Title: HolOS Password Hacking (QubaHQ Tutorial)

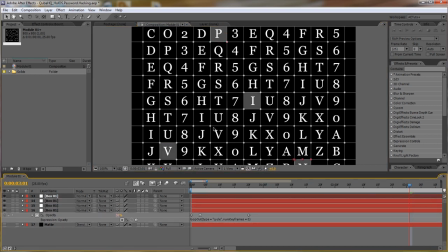(19:45)
So if I duplicate this layer three more times, one to three, each of the new ones is going to take a different position. So why don't we offset them in time a little bit by, let's say, one, two, three, four, five frames and
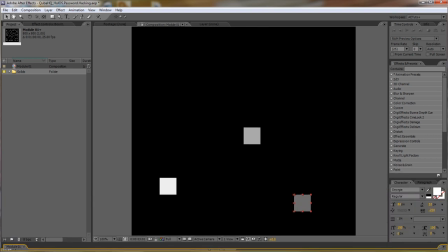(20:02)
five more and solo them for a moment. And this generates quite complex continuous loop of blinking rectangles. It no longer seems like either one rectangle moving around or just appearing
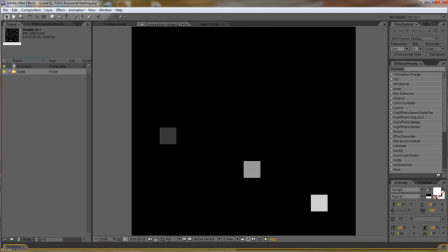(20:17)
and disappearing in different places it's pretty much a constant motion and we have just a few more steps to complete this composition so first thing we need to do
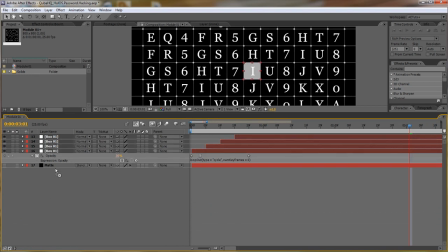(20:27)
is of course bring them underneath the mat come here and turn
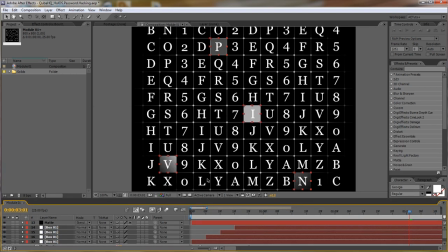(20:32)
the mat on so they will be affected by our masking and second thing let's untie the layers,
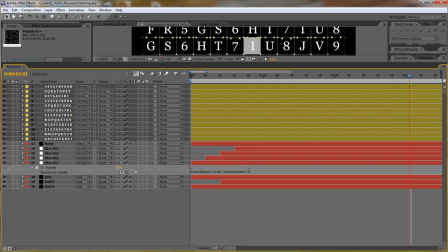(20:40)
get all the text layers in and switch their mode to an again you can't see it because we're exiting the recording area but I'm switching them to silhouette alpha and basically that will punch the hole
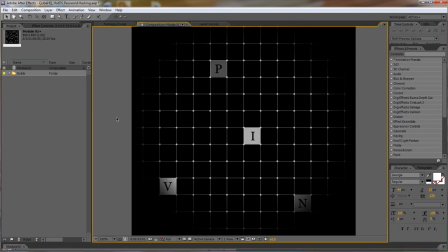(20:55)
through all the boxes and work exactly opposite than how our mat is working so if we preview this right now we created an illusion it which it seems that every box has a letter or a number on it
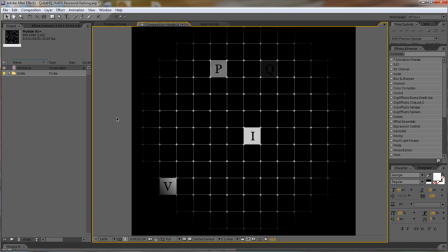(21:11)
while we know exactly what's happening the letters are sitting separately and the boxes are separate if we look at it with the transparency on we're
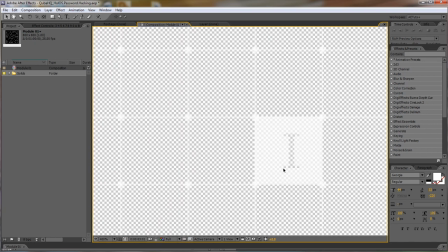(21:22)
actually punching nice transparent holes through our composition so we just have one
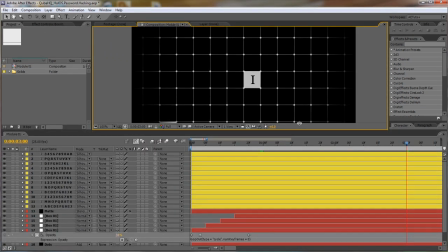(21:27)
more thing to do in this composition and that is to offset our boxes a little bit more so that
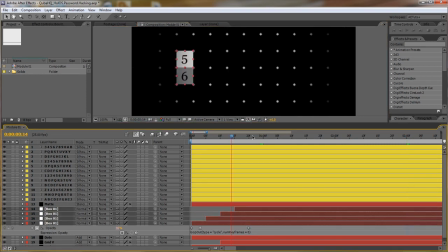(21:32)
the lines draw themselves first and then we start blinking the numbers and letters and I think one second and ten frames should be just about enough so I'm moving all the layers I had a little bit and that concludes
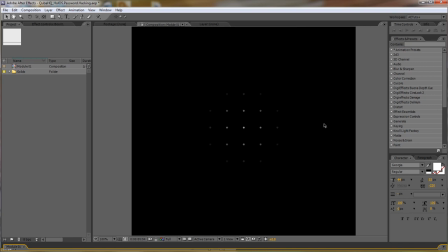(21:50)
this part of the tutorial our module is ready and right now it's time to construct the whole contraption in 3d well after effects 3d that is. Alright, let's get on it.
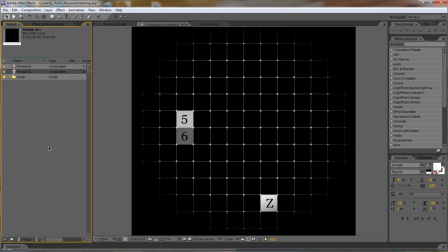(22:08)
First of all I'm going to need to have 13 copies of this composition so let's create 13 different modules and
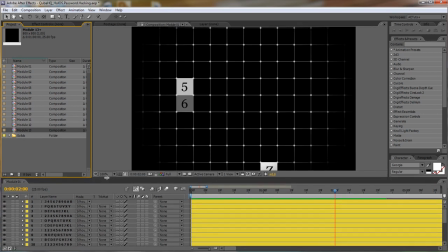(22:17)
just as the index of the layer affects the randomization of our script so does the name of the composition so you can see we're at the timecode of two seconds in module 01 and we can see 5, 6 and Z on it.
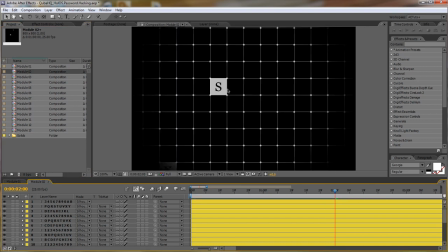(22:35)
If we open module 02 and go to the same timecode, we can see a completely different combination.
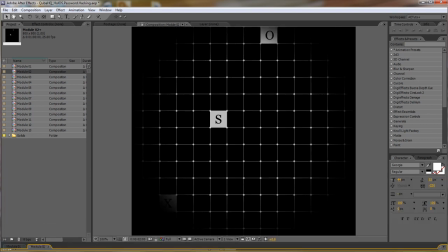(22:40)
That's going to help us keep everything nicely randomized and unrepetitive.
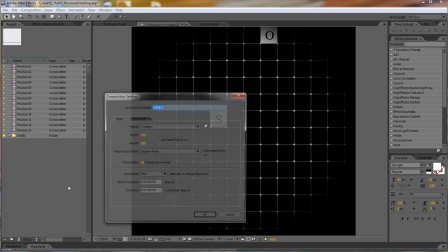(22:46)
Let's now create one more composition and that's going to be called axis 01 and it's 800 by 800 pixels at 25 frames a second,
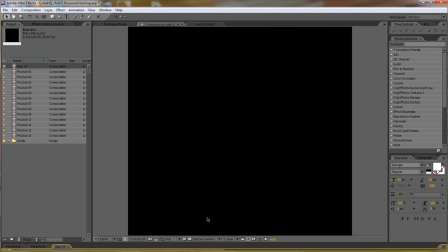(22:56)
one minute long, exactly like all of our modules and we're just going to take all the modules and dump them inside.
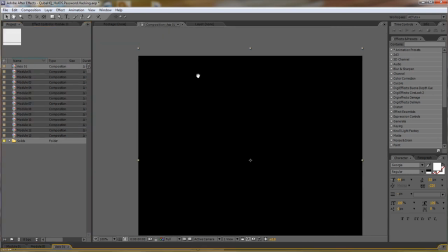(23:05)
Are they centered properly? Yes, they are.
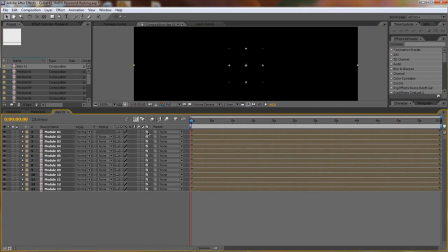(23:07)
Next, we're going to turn them all into 3D layers and use an expression to offset them in Z axis.
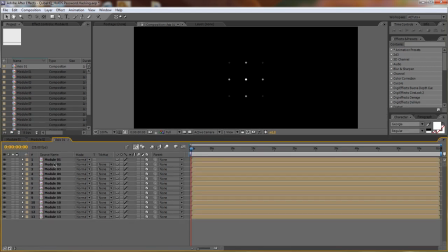(23:16)
So to do that, let's unroll the property for position from module 1 and 2 and start typing. first of all I want to create a variable which
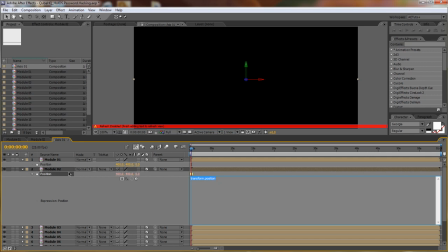(23:26)
will read the index number of the layer subtract one and that will be used to drive the offset and make it different for each of the layers so I'll write X equals index minus one semicolon next
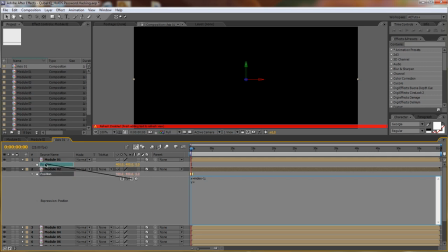(23:43)
line Y equals and I'm going to link to the position of module 01 semicolon and finally y plus open parentheses open square brackets sorry open bracket and then square brackets
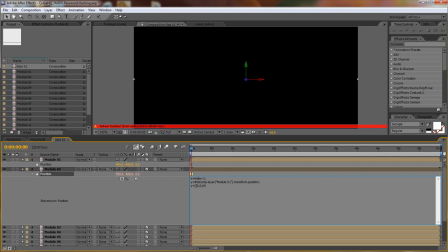(23:57)
0 comma 0 comma 60 close the square bracket times x and close the normal bracket and this basically offsets my module 02 by 60 pixels in z direction while keeping both x and y the
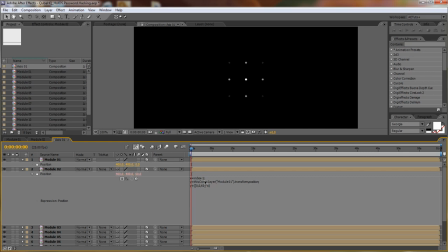(24:16)
same as the original now in order to copy paste this expression to the other layers i need to create one keyframe this keyframe is not going to really do anything but basically help us carry the data over so with that keyframe copied i can right now select all the other layers
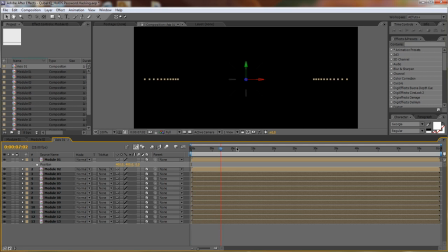(24:35)
and paste the data in there and we can already see that we're
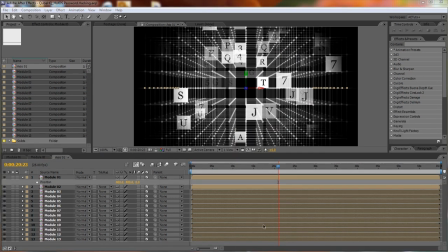(24:42)
starting to get a nice 3d structure in there and since we're going to be mixing three copies of this composition each of them extruded along different axis we need to make sure that our middle layer is in the perfect center of the composition so let's
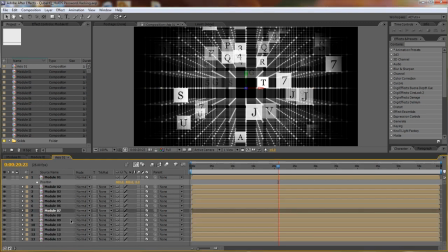(24:59)
just get the position property for module 07 I can even change its color to yellow and we see that right now it's offset by 360 so I'm going to move module 01 to minus 360 effectively zeroing
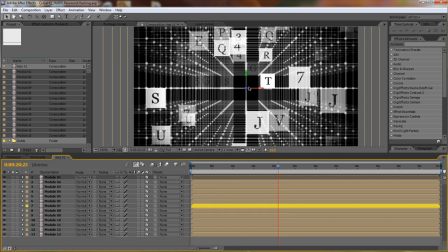(25:15)
the middle one and placing it in that center of the composition and finally now that we're done with all the spatial offsets let's do the temporal one as well i'm
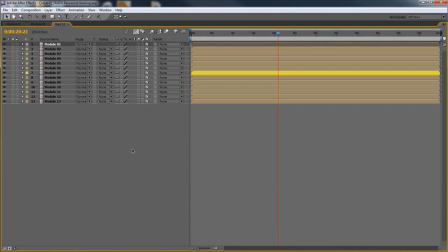(25:25)
going to maximize this panel so we can see it better we select all the
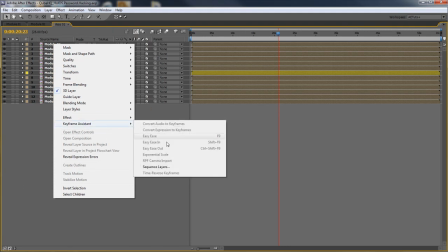(25:30)
layers right click on the first one go to keyframe assistant sequence layers and type
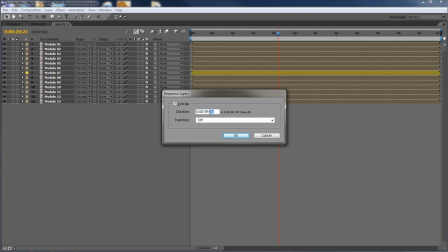(25:35)
59 seconds and 24 frames so basically one frame less than the entire length of the composition with transition set to off and that's going to make each
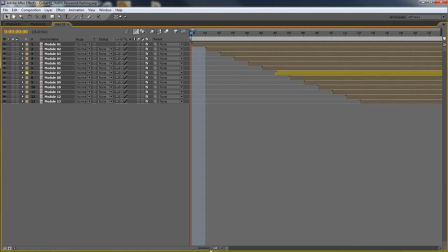(25:48)
layer start one frame later than the previous one and finally let's
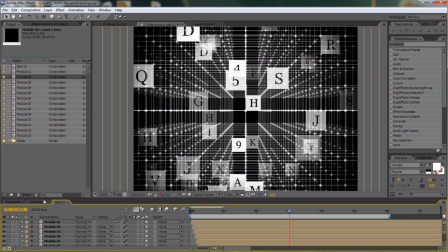(25:54)
adjust the transparency a little bit if we look at any of the modules we'll
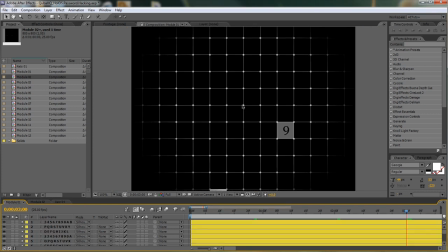(25:59)
see that the center is perfectly opaque and it gets more and more transparent as we travel
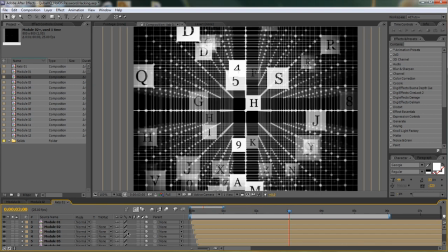(26:04)
towards the edges now in our axis composition everything is exactly the same opacity making the entire composition look a little bit too
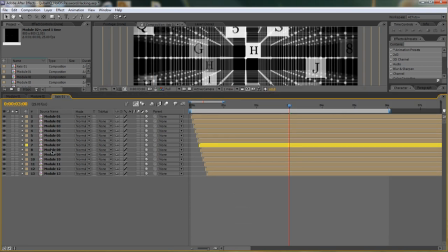(26:13)
blocky so why don't we do that right now let's select all the layers
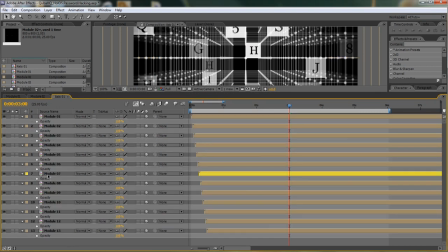(26:18)
hit T for transparency and we're going to keep module 07 the central one at 100 and then as we come towards the edges will gradually lower the opacity until we hit I think 5% will be the last one
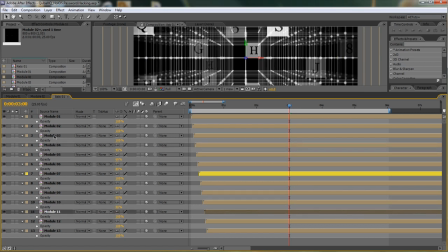(26:35)
so 60 40 this could be 20 10
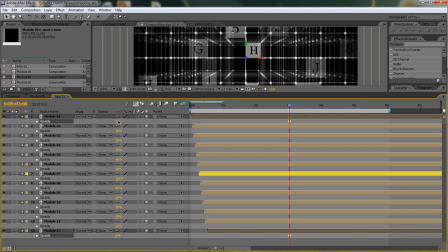(26:45)
and the outmost ones would be 5% so
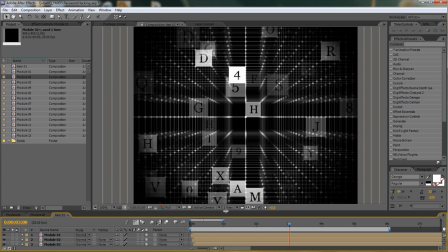(26:53)
let's have a look at it yeah I think this did the trick the whole thing looks more like a sphere right now rather than a cube and perhaps one last week that we could do here would
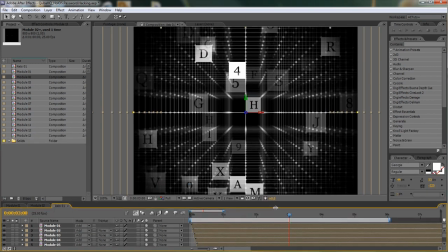(27:04)
be to change the mode of all the layers into add so we gain some nice highlights as the whites overlap with each other and I think that does
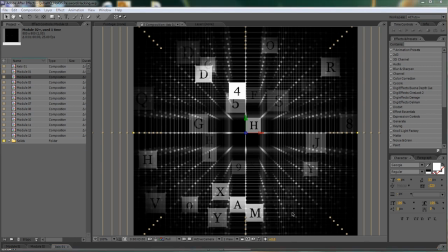(27:12)
it for our axis composition and now it's time to put it all together so to do that I'm going to create our final composition so